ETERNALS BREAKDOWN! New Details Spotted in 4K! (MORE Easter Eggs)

Thanks, Vessie. whatever the season vessies are a truly everyday shoe banish those soggy socks forever i don't know what accent this is i'm just excited about these shoes so check out vessie in the link below and use the code new rock stars to get 25 off your vessie shoes the eternals icarus makari
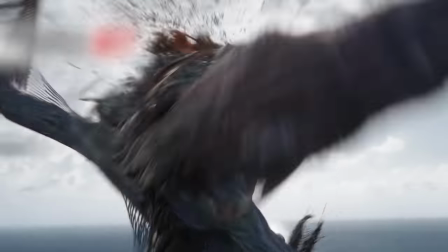[4:00]
kingo and gilgamesh and thena take down the deviants icarus throughout this is framed with the glare of the sun behind him as he later is in this movie at
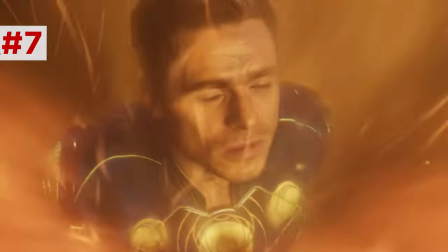[4:08]
babylon foreshadowing his fate flying directly into the Sun like the mythological narrative of Icarus that's bright based on him the Domo looms into view
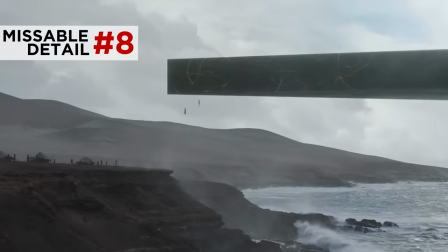[4:16]
on the coast in a dark rectangular shape and frame evoking the mysterious arrival of the monolith and Stanley Kubrick's 2001 a space odyssey which also
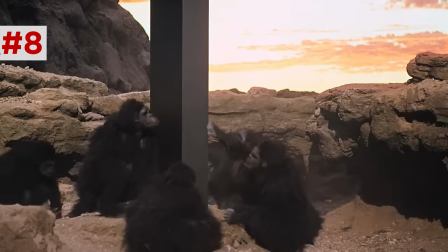[4:23]
reframes the dawn of man and the advent of technology with extraterrestrial guidance you'll notice how the stitching and all the Eternals outfits and their tech and their energy
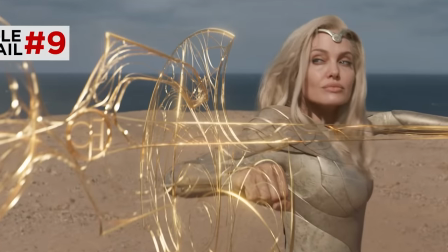[4:31]
takes the form of circles concentric circles overlapping circles symbolizing their
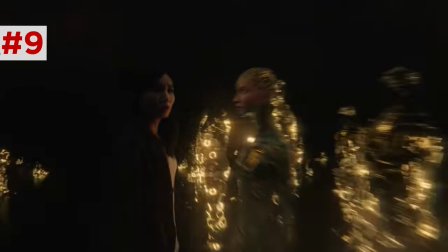[4:36]
own true nature as synthetic beings locked in a cycle with no beginning,
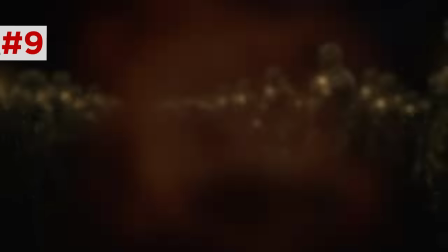[4:41]
no end, of planetary caretaking and destruction to gestate the birth of new celestials.
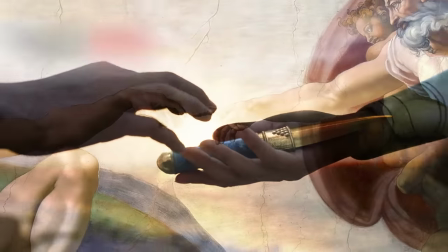[4:46]
Now, the moment Cersei gives the dagger to the boy evokes Michelangelo's creation of Adam, when God sparked consciousness into mankind, a painting which Michelangelo awesomely designed, framing God in the shape of a human brain, consciousness from within.
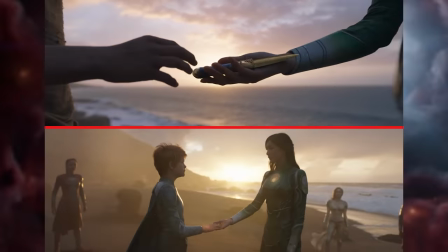[5:00]
This close-up of the hands touching each other on the beach also mirrors one of the closing shots of the film, when Cersei gives Sprite the gift of mortality, like the Blue Fairy with Pinocchio.
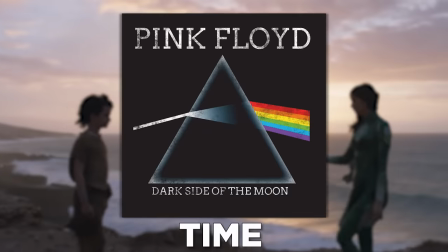[5:07]
Now the music we hear here is Pink Floyd's time. The opening track of their album Dark Side of the Moon.
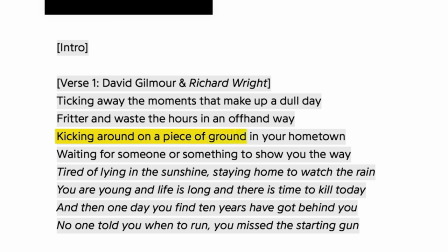[5:12]
The lyrics lament losing track of time kicking around on a piece of the ground waiting for someone or something to show you the way.
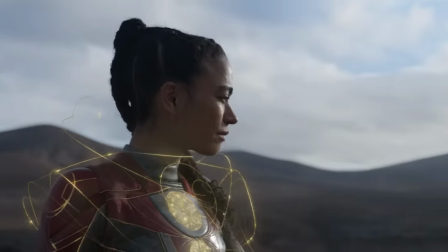[5:18]
The Eternals have been stuck on Earth burning time for centuries, for millennia, waiting for further instructions from the Celestials.
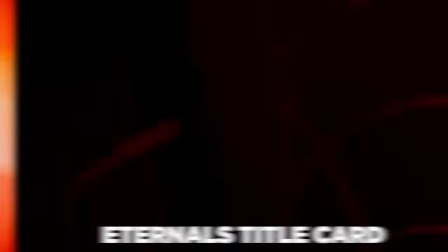[5:25]
The Marvel Studios title card, which normally flashes pages of Avengers comics, now instead flashes comic artwork from Jack Kirby depicting the Celestials.
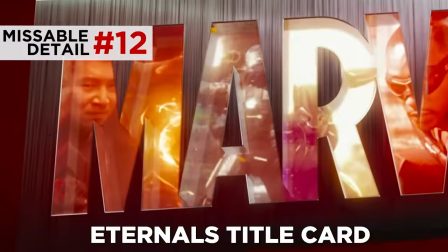[5:33]
And then it fades in Iron Man and the rest. Also, you'll notice Shang-Chi has been added to the M of Marvel Studios.
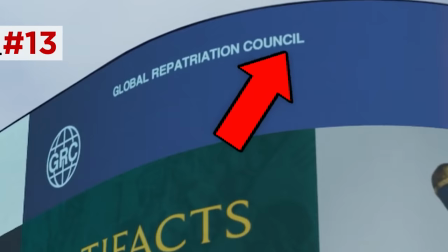[5:38]
In London, above the screen for that dagger is a promo for the GRC, Global Repatriation Council, which we learned about in The Falcon and the Winter Soldier.
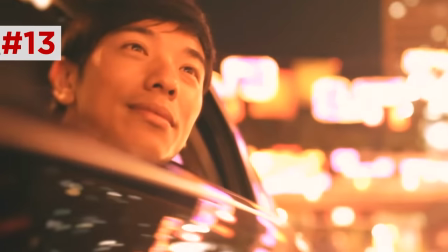[5:46]
That's the organization that resettles victims of Thanos' snap after the blip. At London's Natural History Museum, Cersei eyes a whale skeleton.
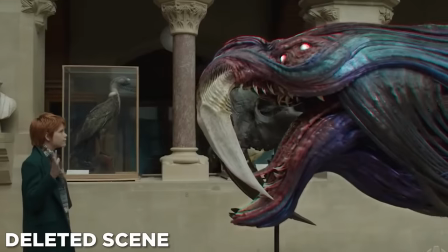[5:54]
Actually, in a deleted scene, Sprite projects over these fossils the flesh of Deviants, suggesting that Cersei may actually be wary of the predator that these remains used to be.
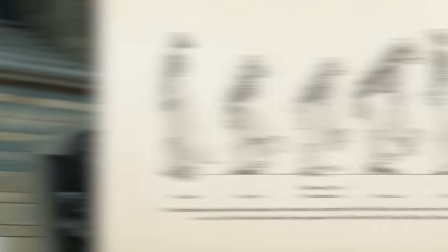[6:02]
And she greets Charles Darwin as Charlie, meaning his whole theory of evolution probably came from some chats with her.
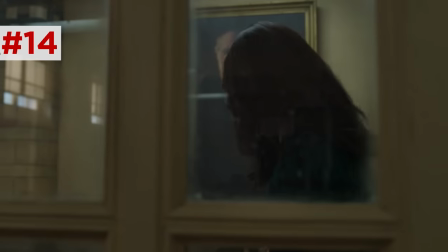[6:08]
Dane Whitman quotes the poet Walt Whitman.
In this broad earth of ours, amid the measureless grossness and the slag,
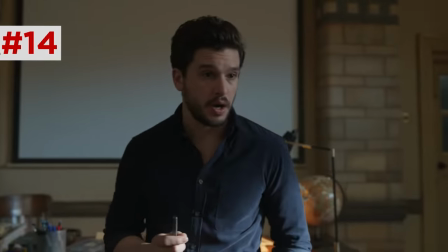[6:16] enclosed and safe within its central heart nestles the seed perfection.
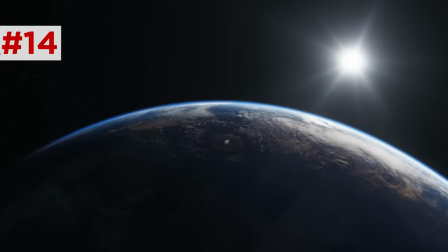[6:22]
Foreshadowing the seed of the celestial Tiamat nestled in the central heart of this broad earth.
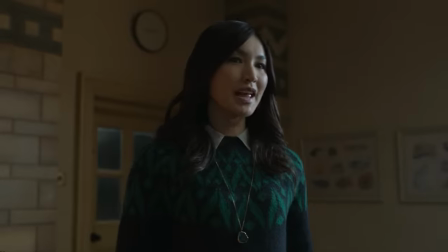[6:27]
Cersei, meanwhile, lectures about apex predators, which also foreshadows the Eternals' coming conflict with the deviants in this movie.
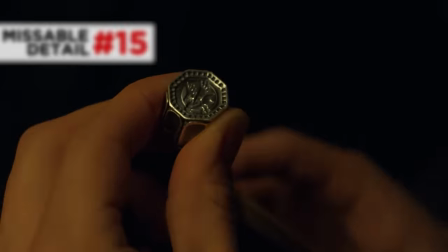[6:32]
Cersei gives Dane this ring for the Middle Ages with his family crest. It depicts a raven with its wings folded back.
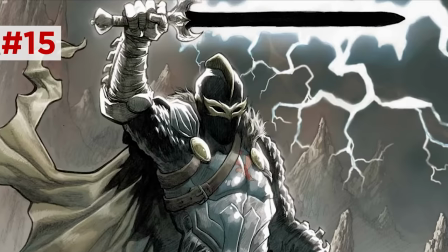[6:38]
This is the crest of the Black Knight, Marvel's bearer of the Ebony Blade, dating all the way back to Dane's ancestor of Ser Perseus Scandia, a contemporary of Merlin and King Arthur.
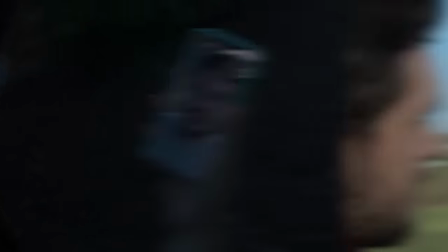[6:47]
Later on in the film, Cersei talks to Dane about his uncle, and in the final scene, Dane begins to tell her about that.
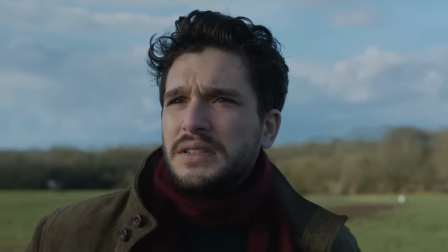[6:52] Turns out my family history is... complicated.
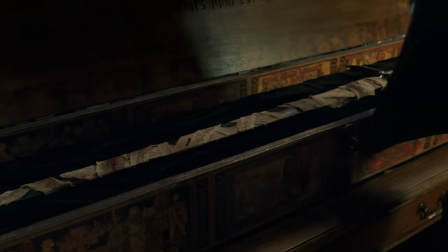[6:57]
All setting up the post-credits scene where Dane finds himself in the mansion of his uncle and recovers the ebony blade in a box marked mors mihi lucrum death is
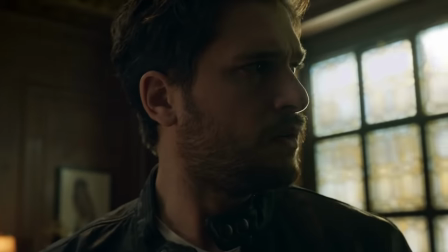[7:04]
my reward and he hears this voice sure you're ready for that mr whitman that is mahershala ali as marvel's blade setting up a
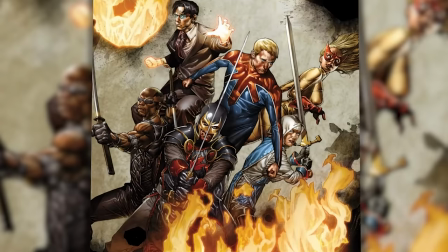[7:11]
possible team up between these two in the comics they both work on a supernatural fighting team mi-13 but i'm wondering in the mcu they might
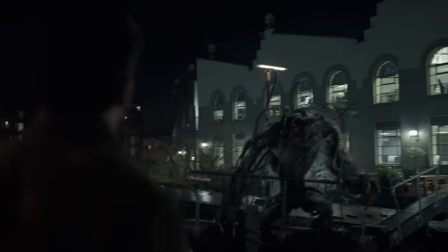[7:18]
work together as part of the midnight suns alongside moon knight in the camden lock part of london you'll notice the band posters on the wall include mentions
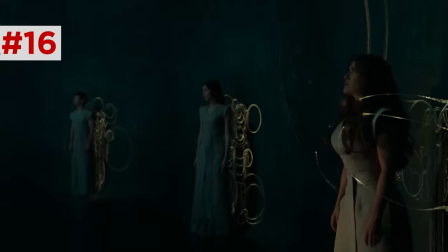[7:25]
of electric god and stick to the plan kind of like these electrical analog gods are really tasked with sticking to Aershim's plan.
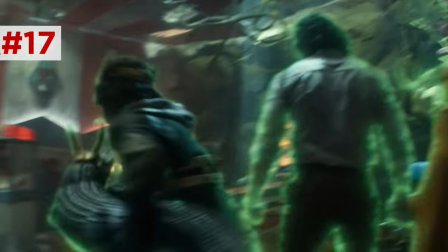[7:33]
Now when Sprite falls her illusions fade because unlike Loki her illusions aren't tangible duplication casting a distinction that Loki explained in his series.
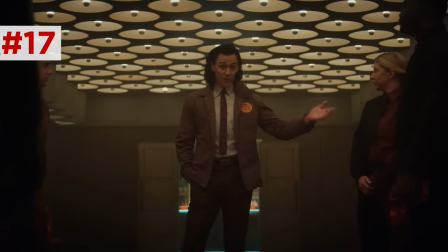[7:42] Illusion projection involves depicting a detailed image from outside oneself which is perceptible in the external world whereas
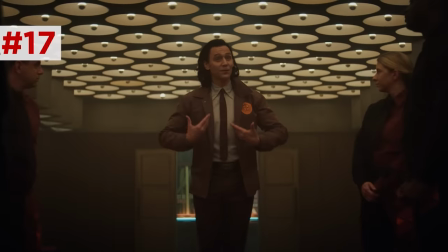[7:48] duplication casting entails recreating an exact facsimile of one's own body in its present circumstance,
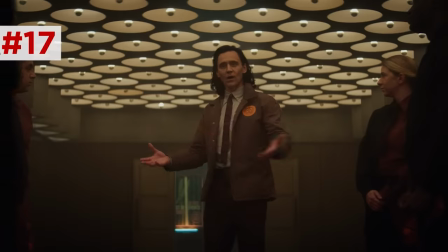[7:53] which acts as a true holographic mirror of its molecular structure.
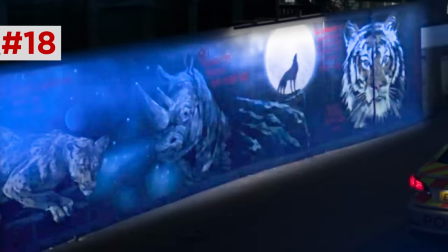[7:57]
Now, the mural behind this whole deviant fight depicts a tiger, a wolf, a rhino, and more, framing the deviant as yet another apex predator.
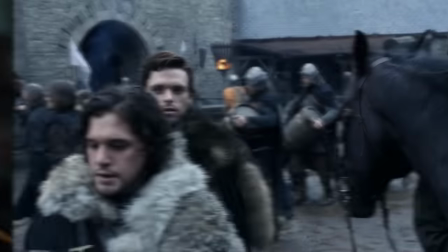[8:04]
Richard Madden and Kit Harrington give each other a knowing look when they meet, recalling their past screen time together on Game of Thrones, where the last words they exchanged were...
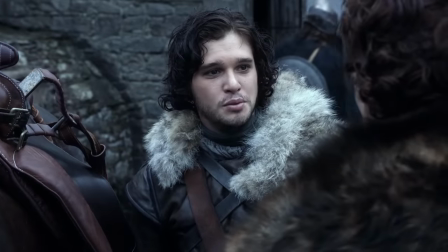[8:12] Next time I see you, you'll be all in black. It was always my color.
And now he is greeting Marvel's Black Knight.
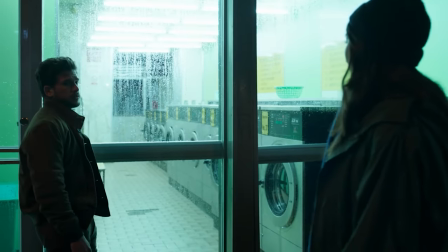[8:19]
Dane asks... why didn't you guys help fight thanos or any war all the other terrible things throughout history now genealogically thanos is an eternal but
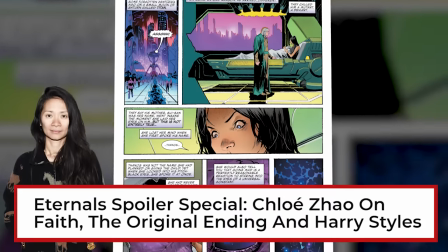[8:27]
born with a deviant gene actually chloe xiao explained in an interview with empire that thanos and his brother eros were eternals with similar roles on the planet titan
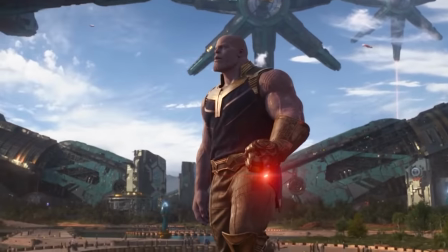[8:36]
and that she imagined this as why thanos was so worried about overpopulation while eros deserted his mission they watch mcu news service
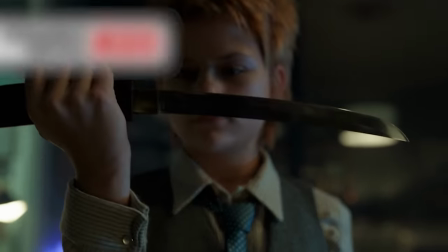[8:43]
whih on the tv and you'll notice how sprite unsheaths that dagger this is the same dagger that she uses to stab Cersei in the back during the final battle the Babylon
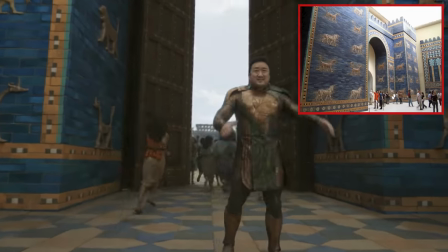[8:52]
battle goes down in front of the famous Ishtar gate of Babylon pieces of which can also now be found in museums inside that city are the hanging gardens
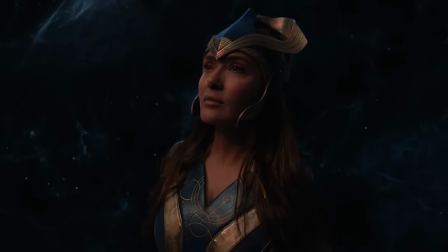[8:59]
of Babylon one of the seven wonders of the ancient world Ajak is summoned to Arishim voiced by David Kaye who voices Optimus Prime in the
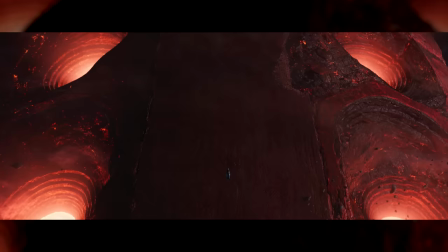[9:06]
Transformers this first shot only shows part of his massive head and it's impossible for us to take him all in at once at this point in the movie really
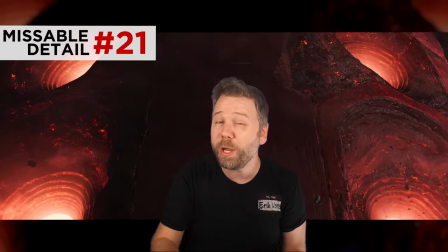[9:14]
he's only personified through his voice and through his eye holes of which we only see four which is the number of deviant eyes giving
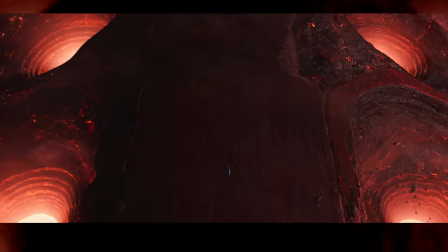[9:21]
him a more menacing appearance here I also like how Chloe Zhao uses Ajax tiny tiny body to give us a sense of scale in comparison to the
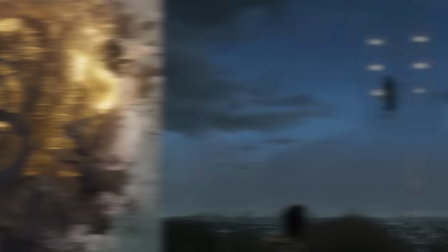[9:29]
eye holes so when Tiamat rises from the Indian Ocean and when airshem returns in the sky in the final scene we now know from these opening
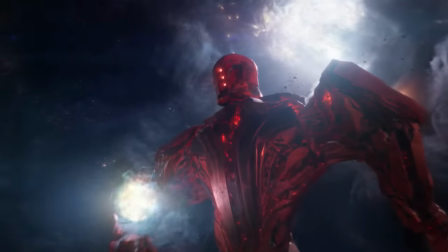[9:36]
shots how immense these things truly are now at the feast sprite reframes
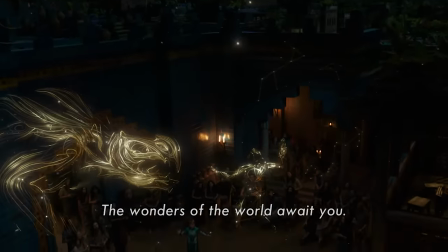[9:41]
the battle that they just witnessed into the actual epic of Gilgamesh from our history,
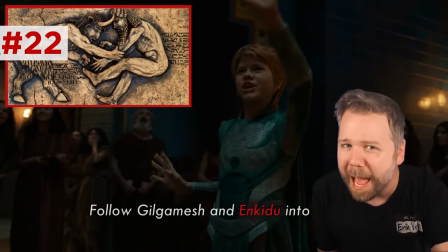[9:46]
mentioning both Gilgamesh and Enkidu, a character from the epic whom Gilgamesh defeats and then the two become friends.
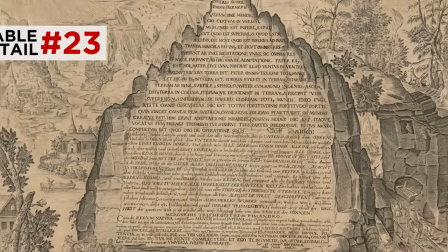[9:53]
Makkari barters for the Emerald Tablet, which is another real-world relic of cryptochromatic text that's poured over by Islamic and
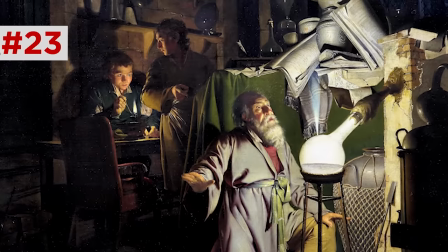[9:59]
European alchemists who associated it with the Philosopher's Stone as a means of producing gold and contains the famous derived passage,
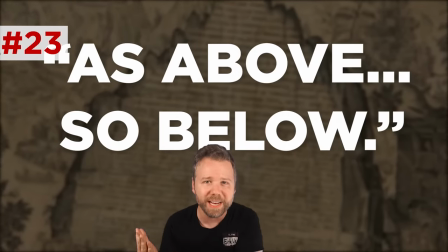[10:06]
as above so below. Just kind of cool to think about in the context of the Celestials, right? As they are above, so is another Celestial below our feet.
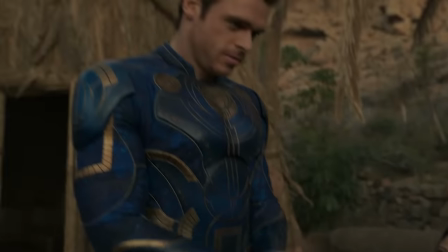[10:15]
Cersei tries to show Icarus how to make their bread, and he just chucks the dough down sloppily, but she gently pats it flat.
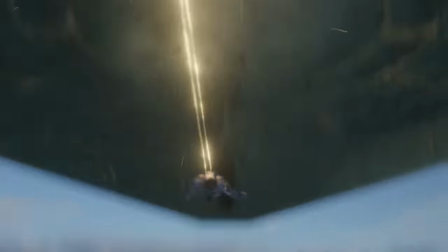[10:22]
I just like this little gesture setting up the conflict in the final battle. Icarus just makes a mess of everything, but Cersei wins by knowing exactly how to lay her hands.
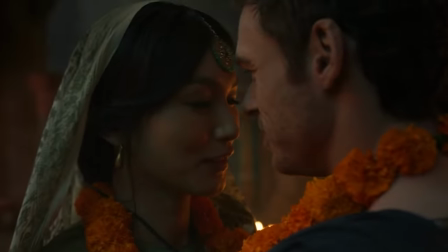[10:31]
Now, in their wedding, I love this shot of the other Eternals. Sprite looks pissed because she's envious.
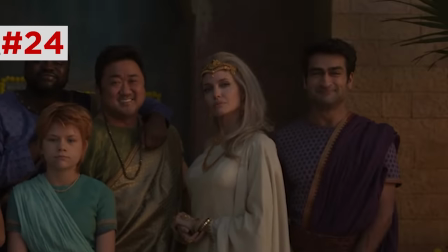[10:36]
She's the Tinkerbell to this Peter Pan, and Thena gives this apprehensive stare because she never fully trusted Icarus.
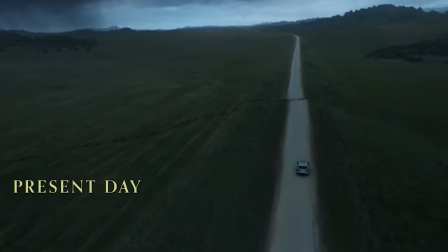[10:42]
Now, as they drive up to Ajax Ranch in South Dakota, notice how the terrain is cracked.
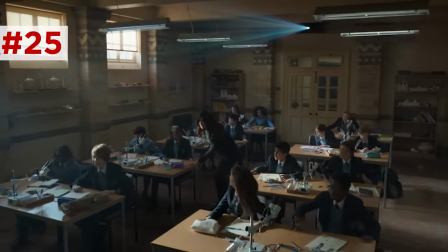[10:47]
Their car has to hop over it, just showing how that earthquake that they felt in London was really a worldwide one preceding Tiamat's emergence.
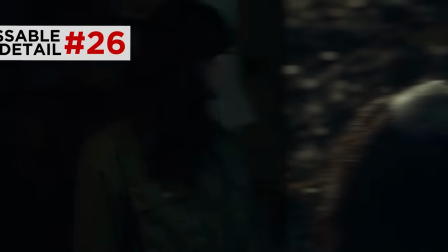[10:54]
Now, heading into the house, Icarus is the last one to walk in, since he knows what they're going to find, and he doesn't want the other two to see and judge his reaction.
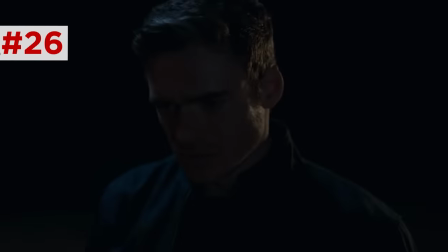[11:02]
Though technically he doesn't lie when he says what killed her exactly it was a deviant he says we see later on all he does is really push
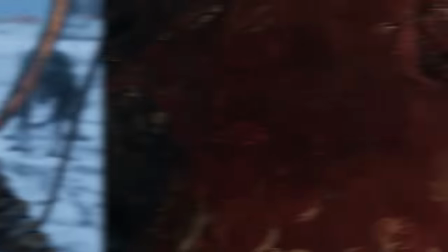[11:10]
her into that ice glacier pit and it's the deviants who kill her but after Cersei becomes the Prime Eternal Icarus's envy reveals itself did you talk
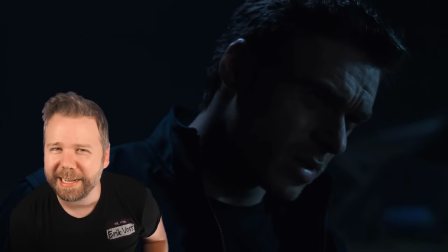[11:18]
with Arisham are you sure you talk to the version which is why instead he suggests that she just might be suffering from mad weary and to
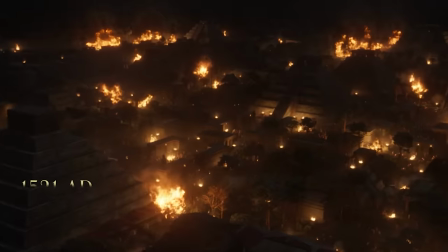[11:25]
figure out what mad where he is we flash back to the Eternals debating over that 1521 Spanish conquest of the Aztec Empire at Tenochtitlan.
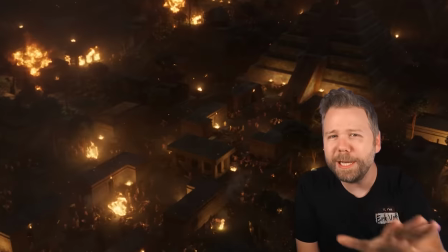[11:32]
Sorry I mispronounced it. Though we should note, despite Druig ending this particular battle,
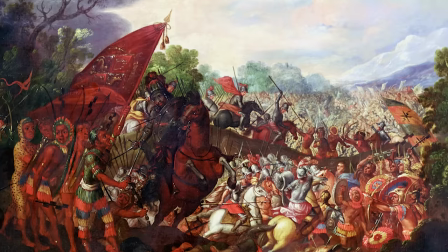[11:36]
Spanish forces overall still conquered the Americas at that time, thanks in part to carrying diseases with them like smallpox.
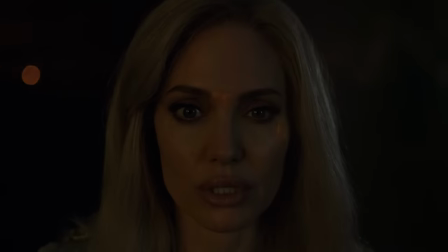[11:43]
Thena's mad weary kicks in and she and Ajak duel.